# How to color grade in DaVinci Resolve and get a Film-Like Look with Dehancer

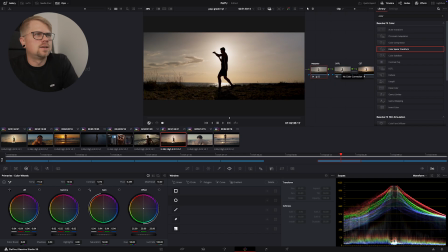This is not gonna look the same, obviously, as my as it all does in the film, because we're making a whole new grade here, and it's very difficult to balance it to the same exact look.
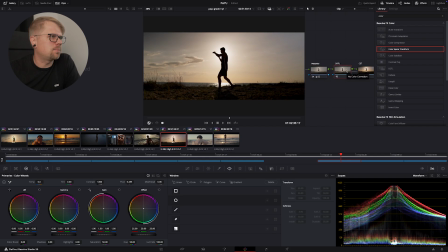But yeah, that's what I do. So I'm pretty happy with how that looks already, except I wanted to give it a little bit more saturation. Like now it looks a little desaturated. So what I do for that is I change the color space of my second node to HSL,
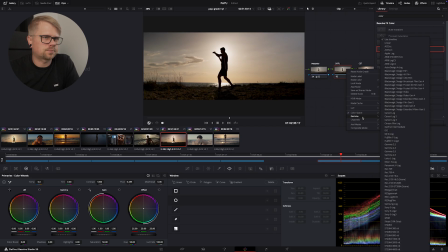hue, saturation, luminance. And then I go to my channels and I switch off channels 1 and 3 just to leave only the saturation up.
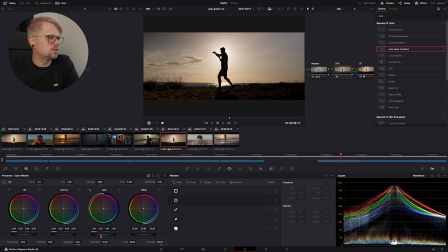So now what we can do is we can use the gain and gamma wheels, so midtones and highlights, basically to give us a little bit more saturation. So we're bumping up the highlights, let's say like 1.15, that looks pretty good.
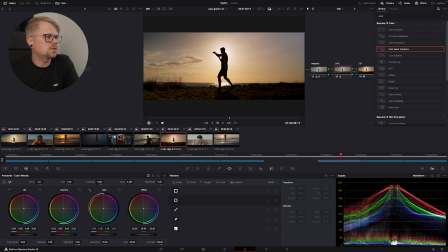And then also the midtones, not too much, just a little bit, just a little. That looks really, really nice, guys. Okay, so this is what we did with the saturation. And this works a lot better than the saturation wheel on your DaVinci over here.
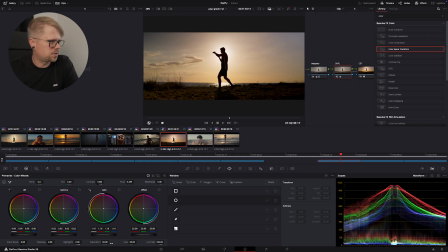The primaries window, or whatever this window is called. The saturation just kind of destroys the image a little bit. And it doesn't look as balanced when you start bringing more color in with saturation.
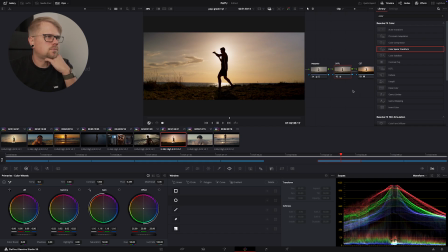So this way just works a whole lot better. All right, so I'm pretty happy with that. Let's close the effects panel over here. So then we can basically bring in an extra node over to the side.
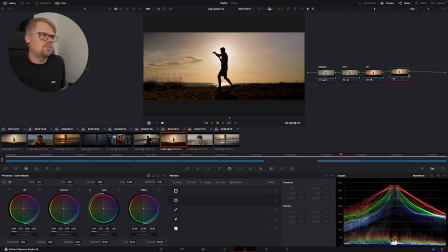So typically what I like to do is I like to give more focus to whatever is in the center of my frame or whatever I'm like trying to draw the attention to if it doesn't naturally happen. So I call this one usually lamp or whatever.
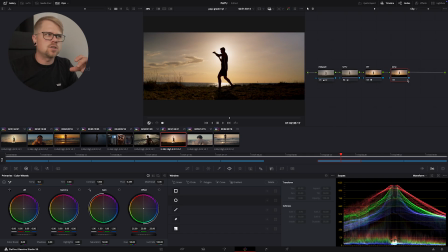So basically this is something that I do to just bring the attention more towards whatever it is that I want the attention to go toward. So we can go ahead and add a circular mask here.
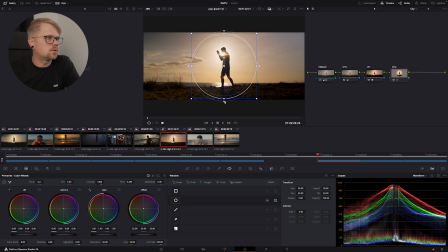Basically, okay, so we add the mask to this one, and then what we're gonna do is we're just gonna make it a little bit more of an oval shape. So this is essentially
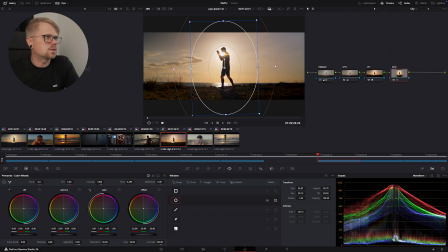just going to be attracting our attention more towards where it already will go, just a little bit. So we're gonna invert this mask. So you see over here now we're only affecting the sides.
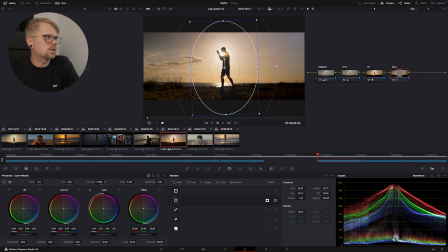So actually what I like to do is I like to bring the contrast down on that. So the most contrasty part of the image is what I want to be looking at. So basically it's kind of like everything else is now flatter than the middle.
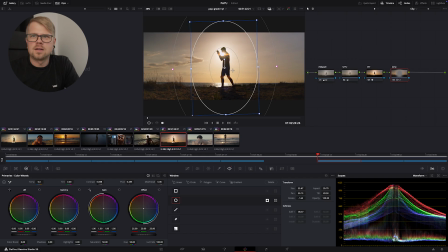So your eye is more drawn towards the more contrasty part of the image, which is what we're doing here. And then I just like to darken it a tiny bit. So to see what's going on here,
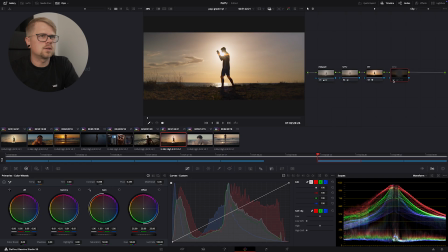see what's going on? That looks pretty good, except I want it a little more dark. So I want the blacks to be a bit darker. There, that's subtle. And subtle is key here. We don't want to overdo anything.
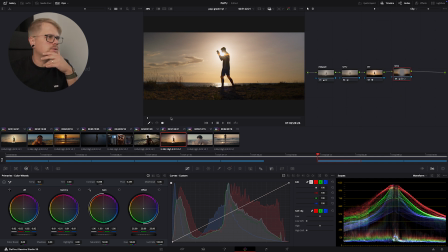Talking way too much. Anyways, okay, so I like how that's looking. We don't need to work on it more. Let's just leave it be.
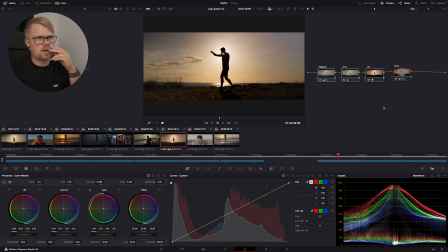And so now we've already done all this work for our first one. So basically what I want to do now is I just want to copy this, everything we did, and then basically work from there. So here we have in the color memories, this is what I do.
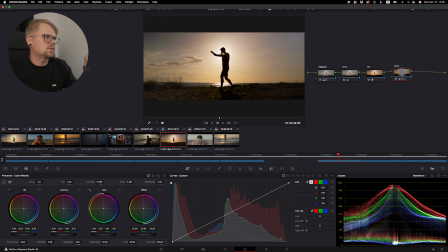I just save this one on memory A. So Alt-1, if you're working on a Mac, Alt-1. And then we go over to our next image and literally just press Command-1.
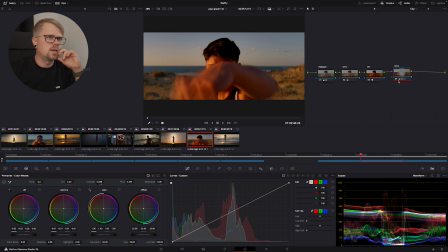Boom. We have brought in the same exact grade to the next image, which now looks insanely bad. So we're not going to leave it like that. Let's disable the lamp and let's disable the saturation.
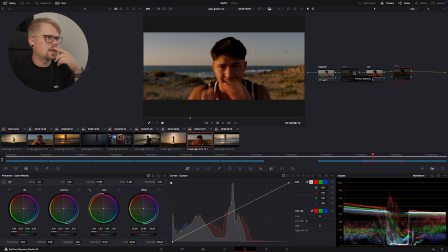Okay, already like when we disable the saturation, we're getting a really nice image straight off the bat. Okay, so in the primaries, we're gonna increase the gain, so the highlights a little bit,
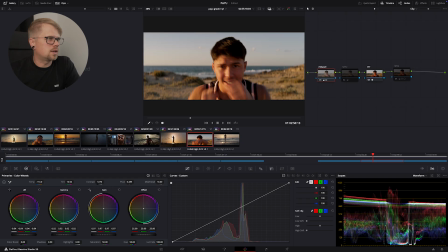and we're gonna increase the midtones a little bit to give a little more detail to the right side of his face here. I'm not trying to say that this is the only way to do things or that this is, you know, something extremely special, but I thought I'd show you what I do because it's simple and it's something that's very easily achievable for just about anybody.
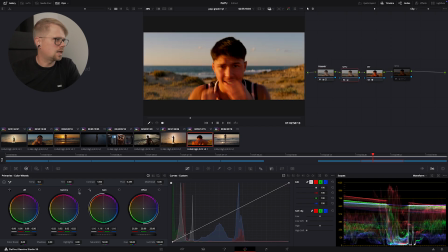Let's bring the saturation both. Yeah, we're gonna reset that. And the mid ones, well, I think I even want to desaturate it a little bit. So I'm bringing the midtones tiny bit down.
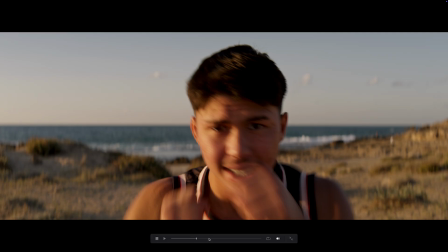Yeah, I like how that's looking. Yeah, looks good.
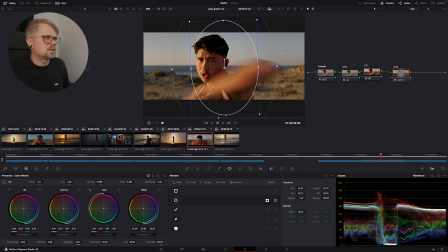And then we can introduce the same thing into this that we did before, where we bring the attention to where we want it. This is almost like a vignette, what I'm doing, but it's not exactly a vignette because we're just like
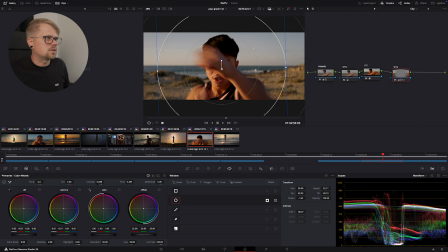creating less contrast on the side to bring your attention to the more contrasty part of the image.
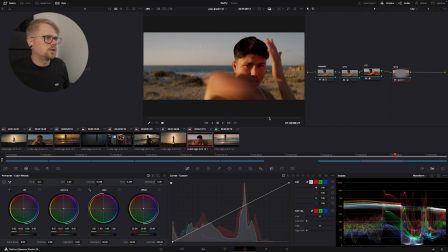Now, that looks really good. So we're gonna leave it like that. I don't know. The sky feels a little bit like it's missing some color.
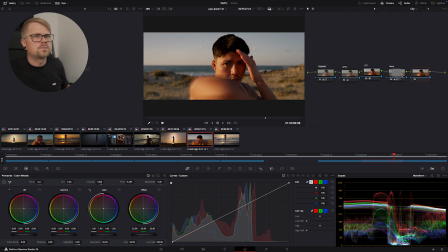So I'm gonna just do another node, and we're gonna attack the blues. let's try to do it with the color slicing, which is really cool. So let's call this color slice.
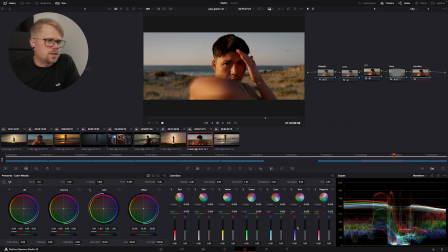All right, so we're gonna try to attack the blues. Bring them. Yeah. This density, is this density? Saturation, and this is density. Okay, so we're gonna make it dense and more saturated, just a little bit.
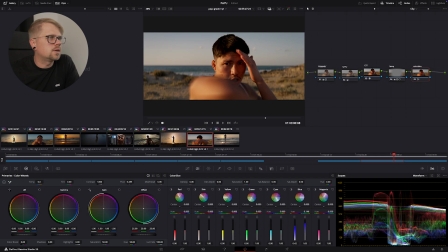And we're gonna change the hue of it a tiny bit more towards cyan. And then cyan tones, we're gonna also increase the saturation of it just to bring that ocean back into the picture.
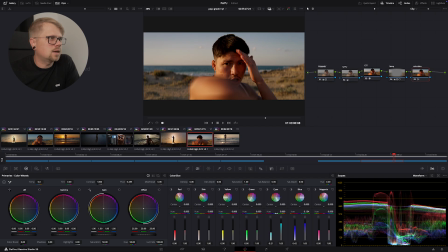And actually we want that to be less dense. Okay. That's looking really nice.
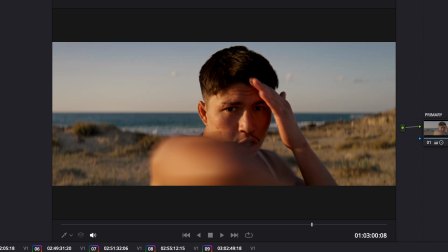So essentially we just bringing a little bit more color to the background with the blues.
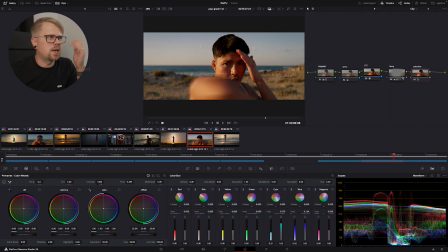That's what I wanted to do. Okay, so for that we added another node. Other than that, I think it looks really good right now. So I'm gonna leave it be.
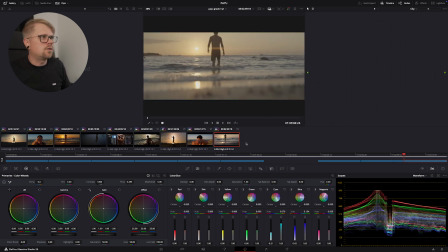All right, so we're gonna use the memory 1 for this shot, which is just an incredible shot.